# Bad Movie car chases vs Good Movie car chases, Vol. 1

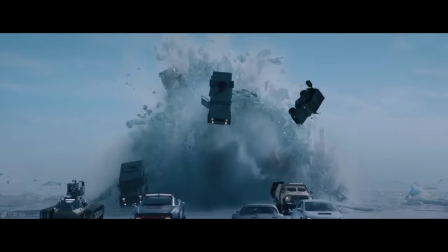5s
Over the history of cinema we've seen some of the best car chasers the
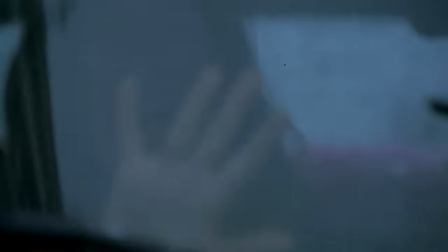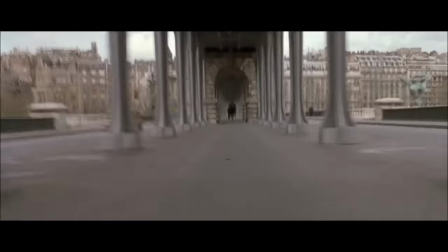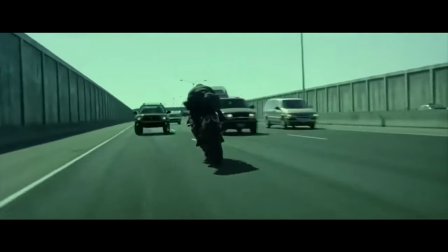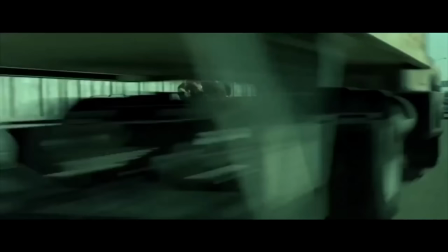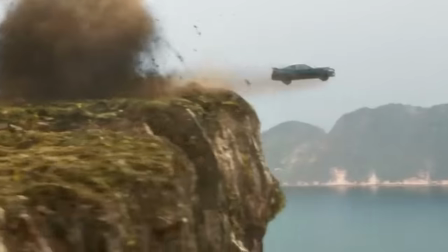34s
worst I'm
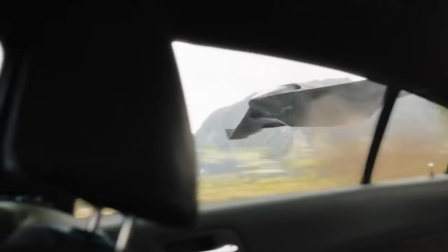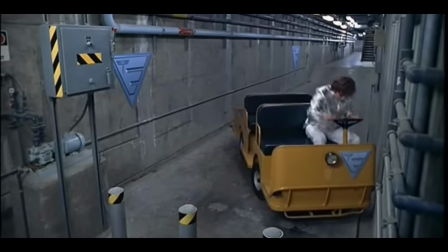44s
going to compare the best ever to
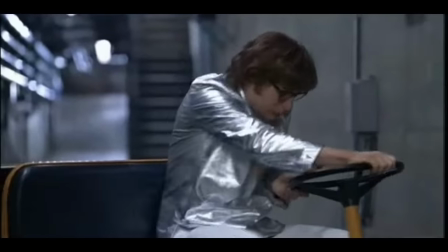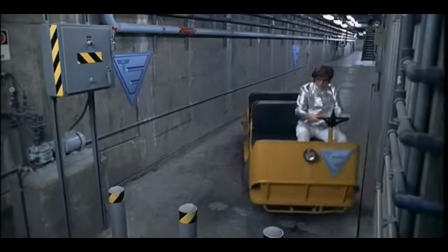53s
the worst ever and
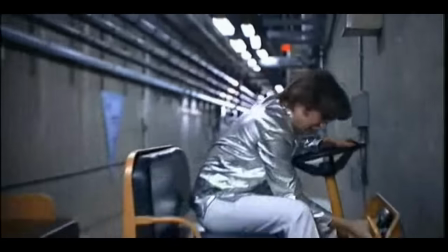61s
tell you why one works and one doesn't let's start with a French connection.
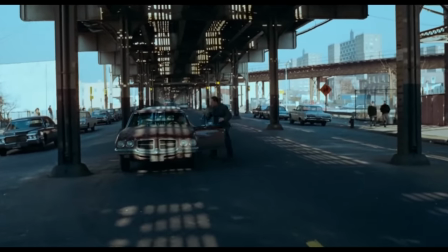72s
This 1971 classic is a remarkable film.
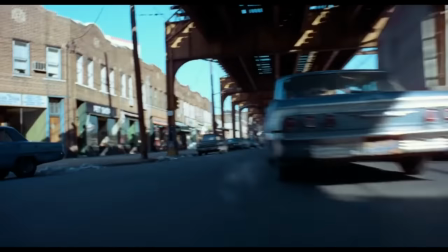76s
It features the incredible Gene Hackman as a morally and politically incorrect detective Popeye Doyle.
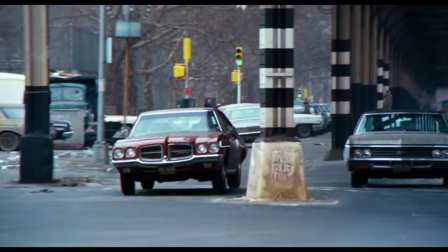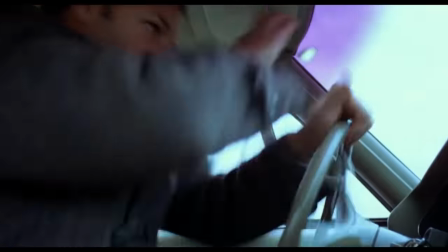88s
Who will stop at nothing to bring down a criminal syndicate in New York.
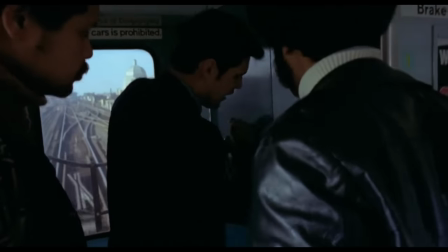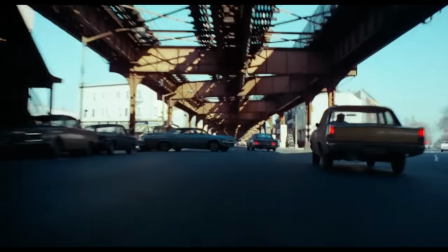98s
The unique thing about the sequence is that it's not strictly a car chase it's actually a car and train chase.
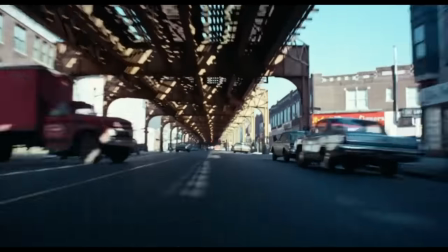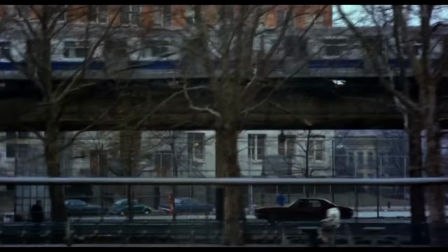111s
The scene consistently uses a car's POV to bring you into the action.
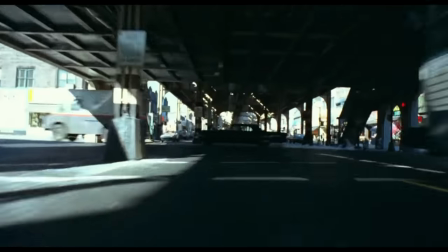115s
Close-ups of the acceleration being pressed down and reaction shots of Gene Hackman.
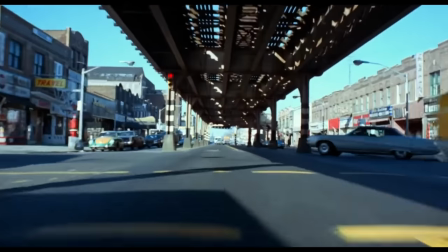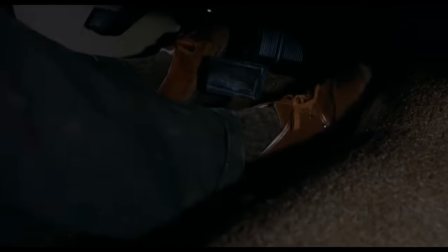130s
Nowadays a shot like this would be easy. Back in 1971 director William Friedkin didn't have the luxury of CGI nor high-tech technology.
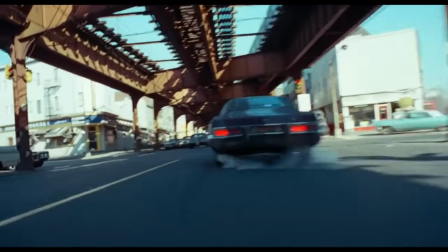139s
The cameras were clunky and huge so this shot is even more remarkable.
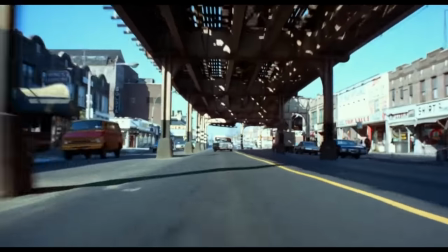145s
And has there ever been a more scary or visceral moment in a car chase than this?
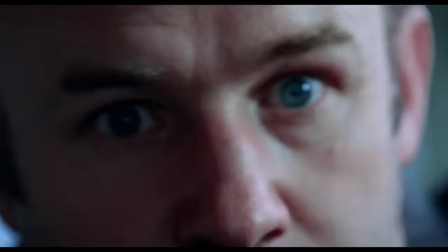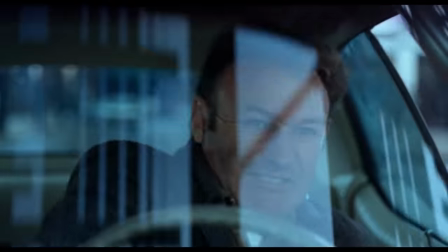156s
An incredible scene in a truly brilliant film. The French connection changed crime films forever and won 5 Academy Awards in the process.
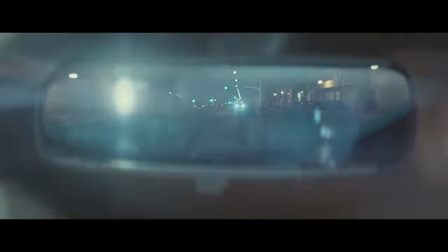168s
Now Spectre.
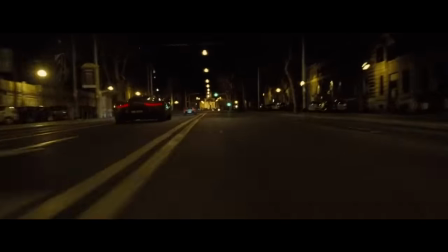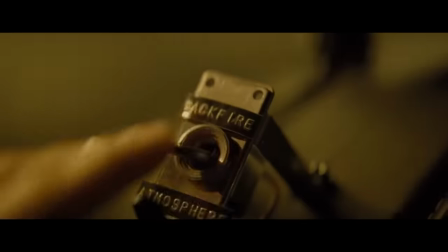175s
The 2015 James Bond film directed by Sam Mendes. Spectre as the film has numerous issues, the main issue being it's very boring,
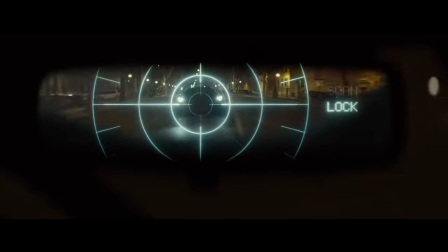184s
but this car chase has a few problems of its own, one being that it's boring.
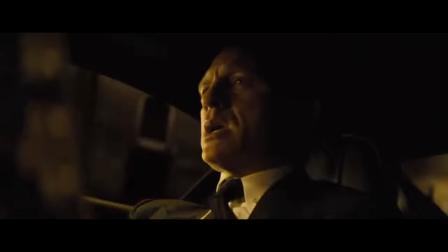189s Oh you've got to be kidding me.
But why is it boring?
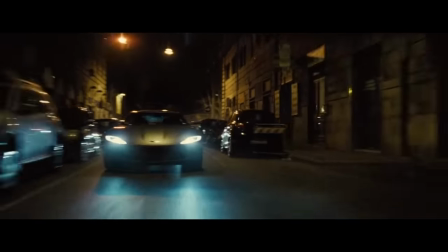196s
Well firstly there are so many pointless cuts, we cut to the expressionist James Bond continuously.
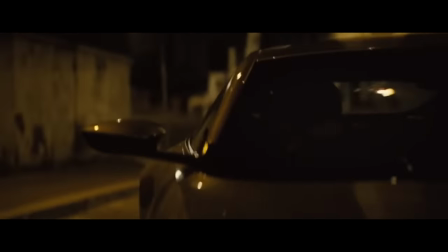204s
Also this scene plays like a comedy scene and
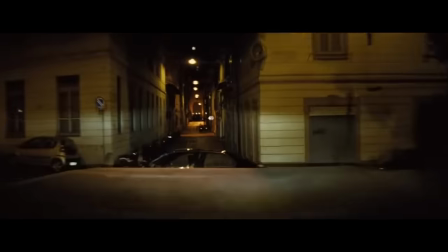212s
it's not funny now
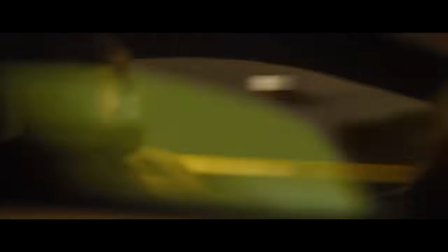216s
compared Doyle to James Bond chalk and cheese one is adding to the franticness and the tension the other
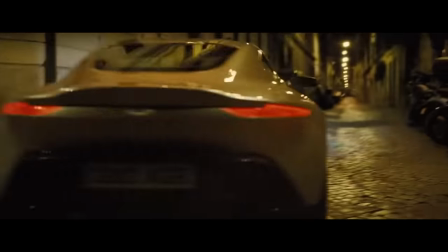223s
barely looks in danger now granted James Bond is not meant to look in danger he's a cool collected
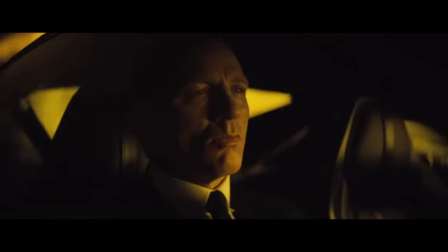228s
customer but for this scene in particular it really takes away from any
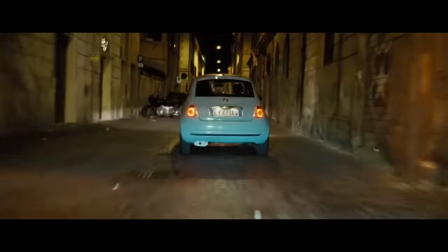234s
sense of tension or anticipation